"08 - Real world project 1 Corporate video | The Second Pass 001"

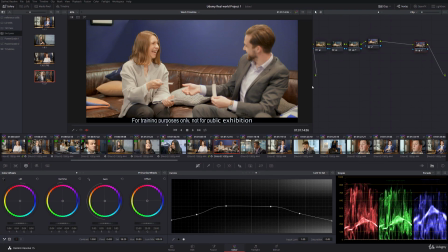Still yellow, isn't it? That's frustrating. Okay, let's take another.
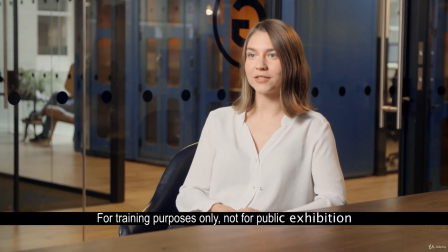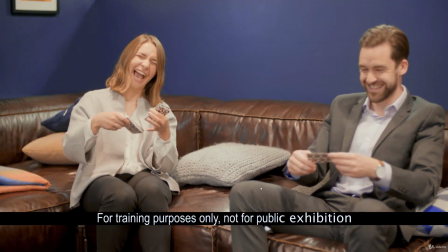I think that's a better match.
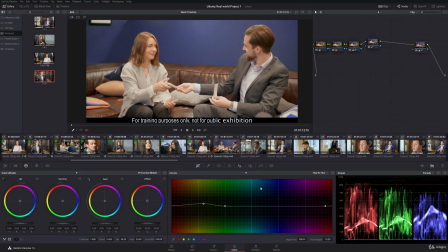Cool.
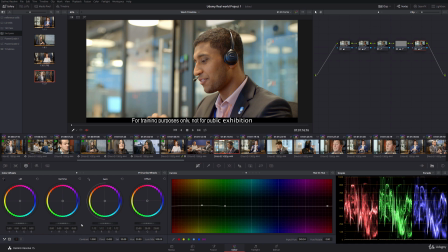That's fine. Maybe I could just bring the highlights here up a little bit and keep that kind of bright touch. I'll bring those up, and then I'll go back to the RGB curves, and I will save those blown out hotspots from the practicals.
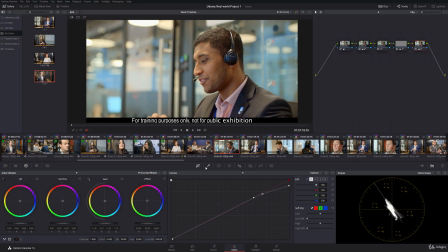The background's a little bit cyan, so I will impose a secondary, and I will make one. I will make a new node, and what we'll do is we'll bring the cyans
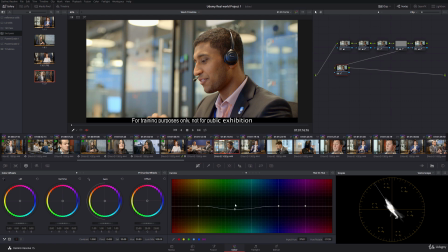down a bit so they're more with the on-brand blue. There we go. Now we have that nice blue running through everything.
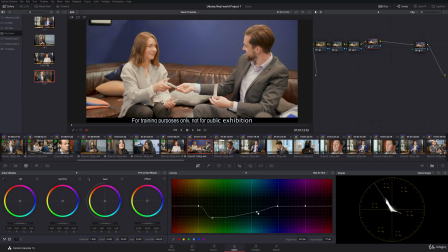In this case, the blue might just be a little bit aggressively blue. It might just be just tinting into magenta, and we want to avoid that, so just bring that down a little bit, and there we go.
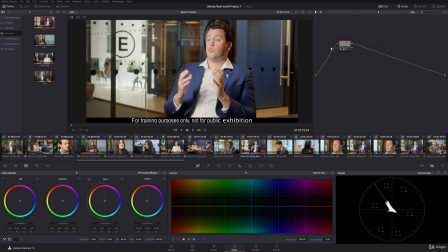We're back to our dude again, so we're just gonna plonk that vignette on there and get to business.
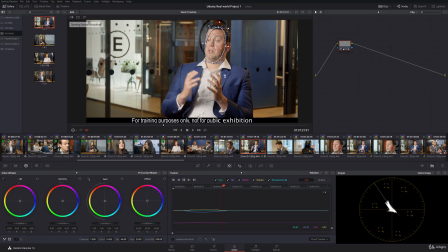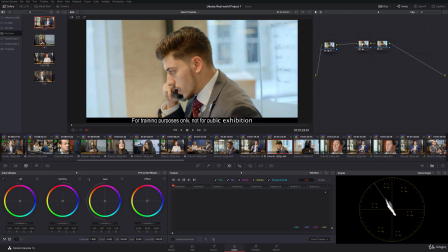Ah, that was damn. Ah, that was dumb. Okay, so this shot, and how are we going?
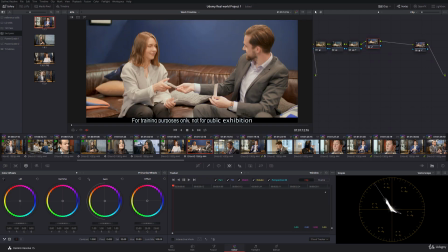We're about... I will put a yellow flag on this one and come back to that in the third pass, because it's getting close but still needs more work. There are always a few awkward shots, and the lighting in here is just a little bit awkward. Got a lot of very strong warm light on skin tones, and that tends to make things quite difficult to deal with.
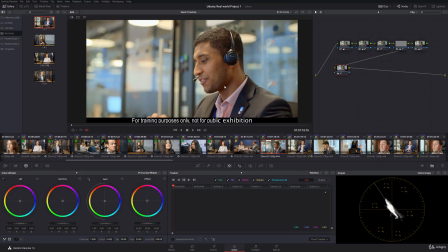We can come back to it later rather than blow a load of time right now. That I'm happy with.
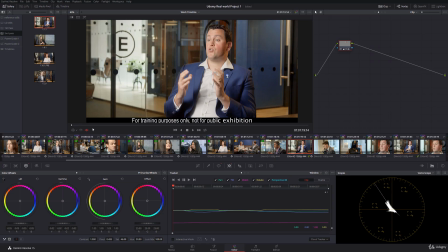I'll give a green flag. Let's just watch this through, make sure we don't have any halos around the face.
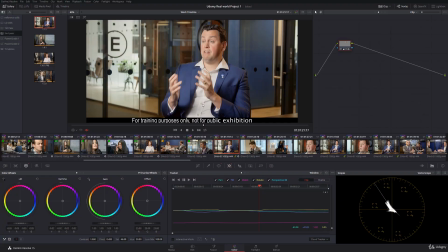That's fine.
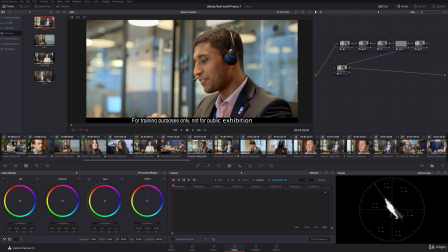Cool, that's nice. I think we might just bring some shadows down a little bit in here to make sure that we keep that kind of nice contrasty definition going.
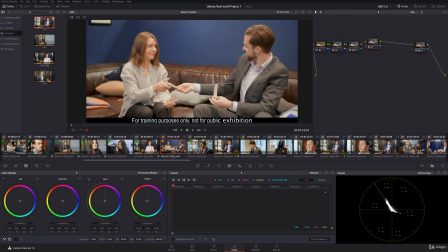You know what, we'll fix that in the third pass, that's fine, we'll come back to that.
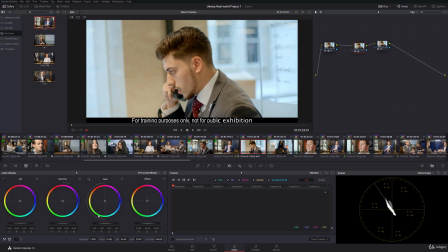Right, this needs some darker shadows. And it definitely needs some of the yellow tilting to red.
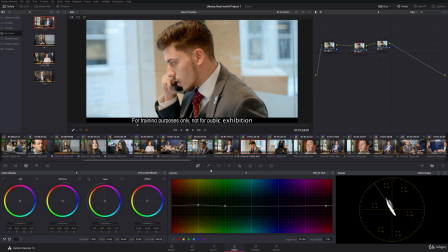Let's just take a look at our vector scope. Our blues are quite cyan back here, so what we will then do is make a new node. And I don't like what's happening with his ears here, so we'll do a HSL to control that in a second.
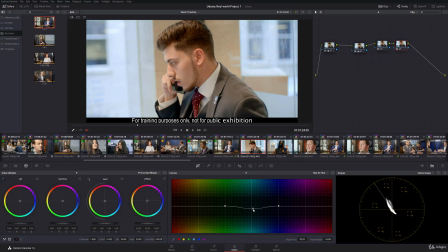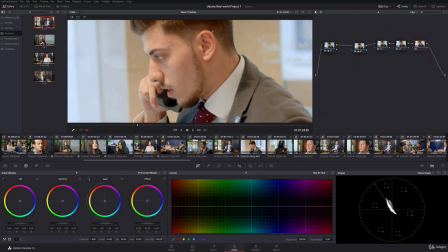We'll just get that blue to be a bit closer. Right, now let's take care of these very saturated bits of his ears.
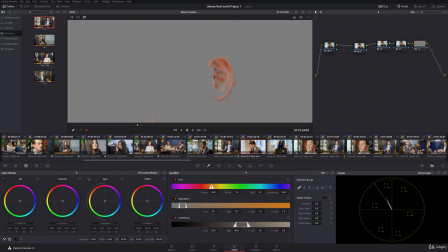As always, saturated shadows which behave a little bit oddly.
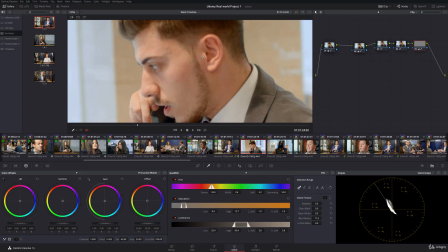We'll just pull those down a little bit, and now they're gone. If we look very closely, we can see the difference that's made.
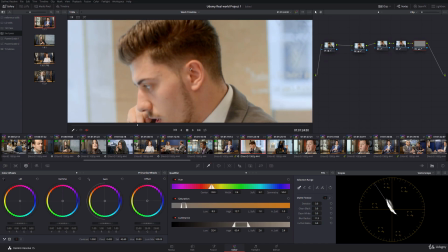Bit glowy, bit odd. Brought down, brought back under control. Fine. I think...
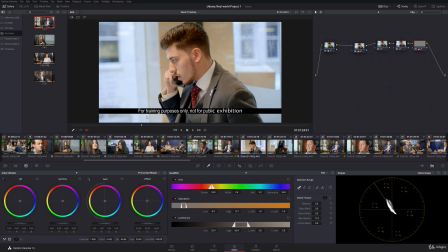No, if this shot was stationary, I would put a vignette on there,
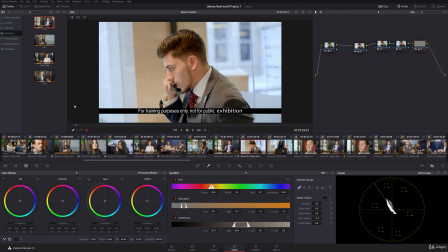but we tend not to vignette with static shapes when a shot moves a lot because it gives the vignette away and it makes it look artificial. So I would say that that's okay. Let's just see how it edits.